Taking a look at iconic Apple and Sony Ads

But I looked at it from a point of view, the first idea was dealing with the look of the thing. And instead of doing a contemporary, absolutely contemporary idea of future, I thought it was more interesting to look back at, I think it was done in the 40s, Alexander Korda's Shape of Things to Come, right? I thought that, to me, if you take those interiors, which are slightly decadent looking, even though with all their gloss and all their kind of, what was then marvelous architecture and now looks archaic as architecture, I thought that was an interesting look.
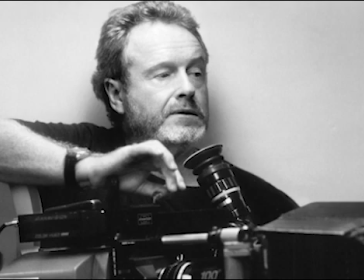288s
With the director being an accredited filmmaker, it's evident that the concept and vision he had for this ad would differ from a director who only makes commercials, for example.
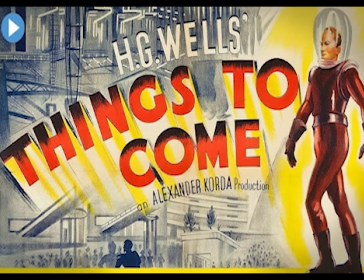298s
Scott also mentions taking inspiration from Alexander Korda's production of Things to Come when coming up with how this dystopian future might look.
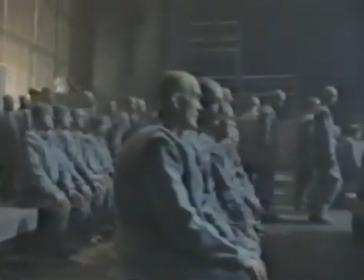306s
With the dark oppressive atmosphere and lifeless environment inspired by 1984, the ad establishes unease and fear for the audience,
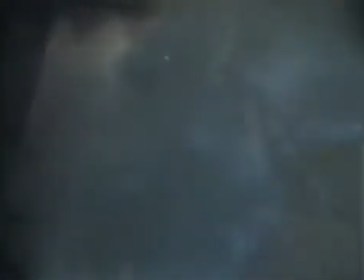314s
which creates a sense of pathos or emotional appeal as they watch this group of men become brainwashed by Big Brother,
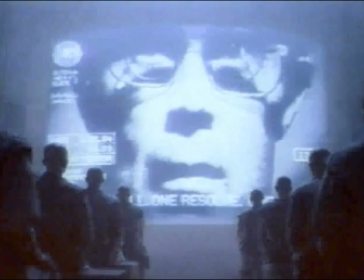320s
who a lot of people thought was supposed to represent IBM, the biggest tech monopoly at the time.
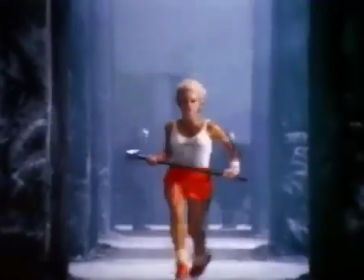326s
Shortly after, the hero of this ad, who symbolically represents Apple,
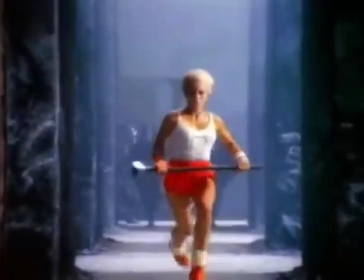330s
is revealed running from authorities while sporting a rather vibrant attire, which creates a contrast between her and those of the society.
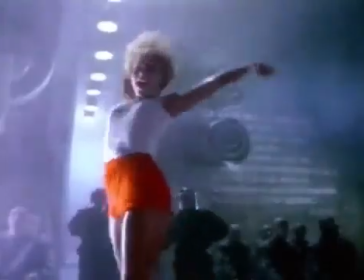337s
From the beginning up until the hammer is thrown, suspense is being created as you watch this woman breaking from society and liberating this crowd of men from conformity.
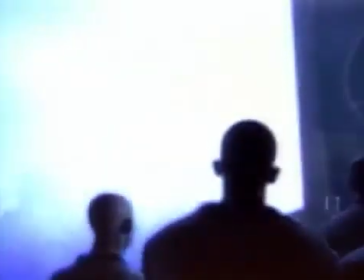347s
Once the hammer breaks the screen, it's almost as if the crowd of people become enlightened, as they are flashed by a bright light with facial expressions of awe.
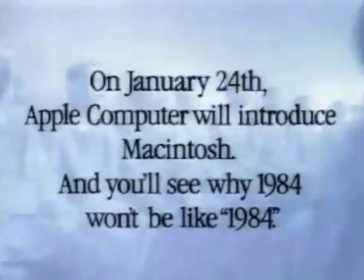355s
Finally, the text pops up and reveals that owning a Macintosh will prevent a society such as this, which is an indirect use of a fear appeal. Now, you may be asking, who are they trying to instill fear into?
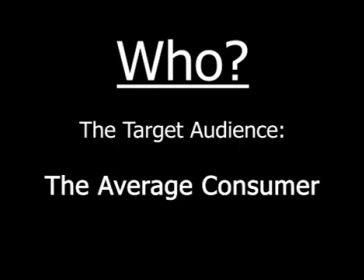368s
Well, primarily the target audience, which was the average consumer such as you and I. With the original Macintosh being priced at nearly
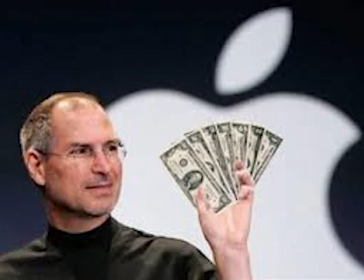376s
$2,500, over $7,000 in today's money, this computer was not cheap by any means.
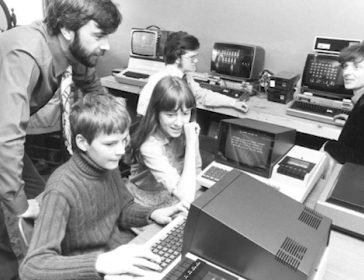383s
Despite this, Apple, rather than promoting this product specifically to tech enthusiasts and corporations,
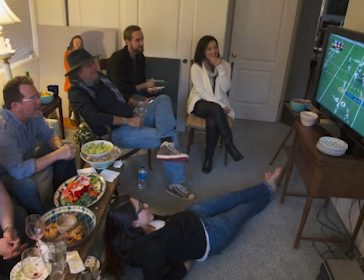389s
decided to advertise it to viewers of the Super Bowl, one of the most televised events across America. This was a big risk to take, as many viewers of the Super Bowl had never even owned a computer, yet Apple decided to take this risk and maximize the exposure of Macintosh in America. If they had not done this, who knows?
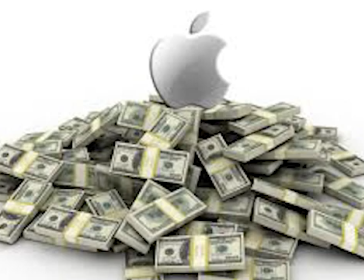408s
It may be very possible that the Macintosh would have never gained success and sold 70,000 units that year thanks to this ad airing during the Super Bowl.
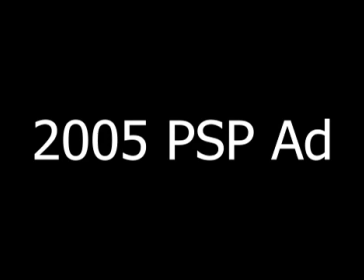418s
When it comes to the 2005 PSP ad by Sony, this is a whole other discussion involving advertising. To quickly brief, Sony is a multinational conglomerate corporation.
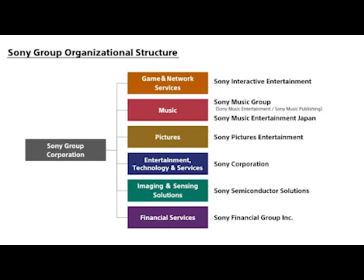431s
In other words, a company that owns other companies. One of the companies that they own is Sony Interactive Entertainment, which mainly focuses on video game products.
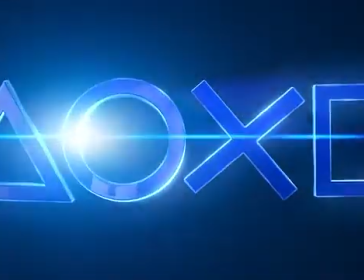442s
This company then created a brand called PlayStation, which today is known for its line of consoles.
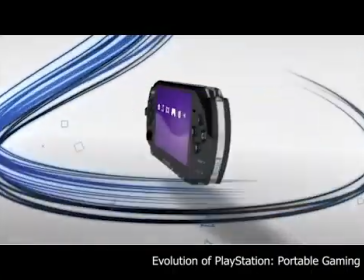449s
What we will be talking about today is how Sony marketed one of these consoles called the PSP, which is short for PlayStation Portable.
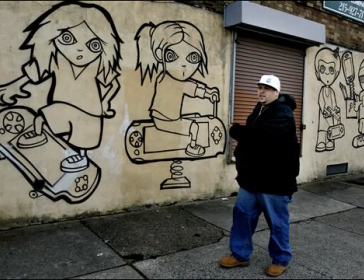457s
As seen here, the way in which Sony advertised these new consoles was by placing graffiti-style artworks throughout urban areas in various states including New York,
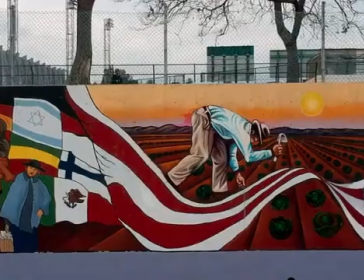468s
California, and Pennsylvania. Graffiti itself is a 2D art style often used to visually express
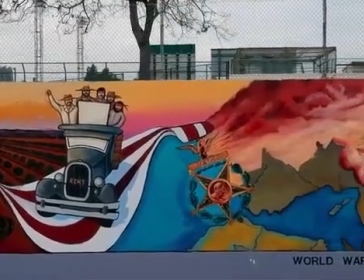475s
emotions and is typically done so using spray paint or markers.
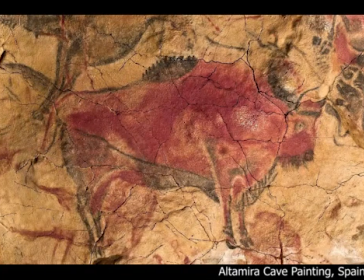480s
The earliest form of graffitis can be dated all the way back to prehistoric times with cave drawings,
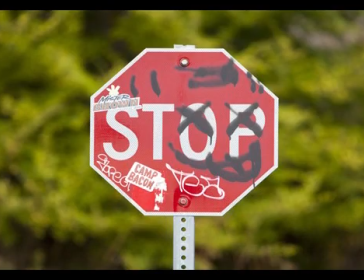488s
but today we often see it on buildings and signage.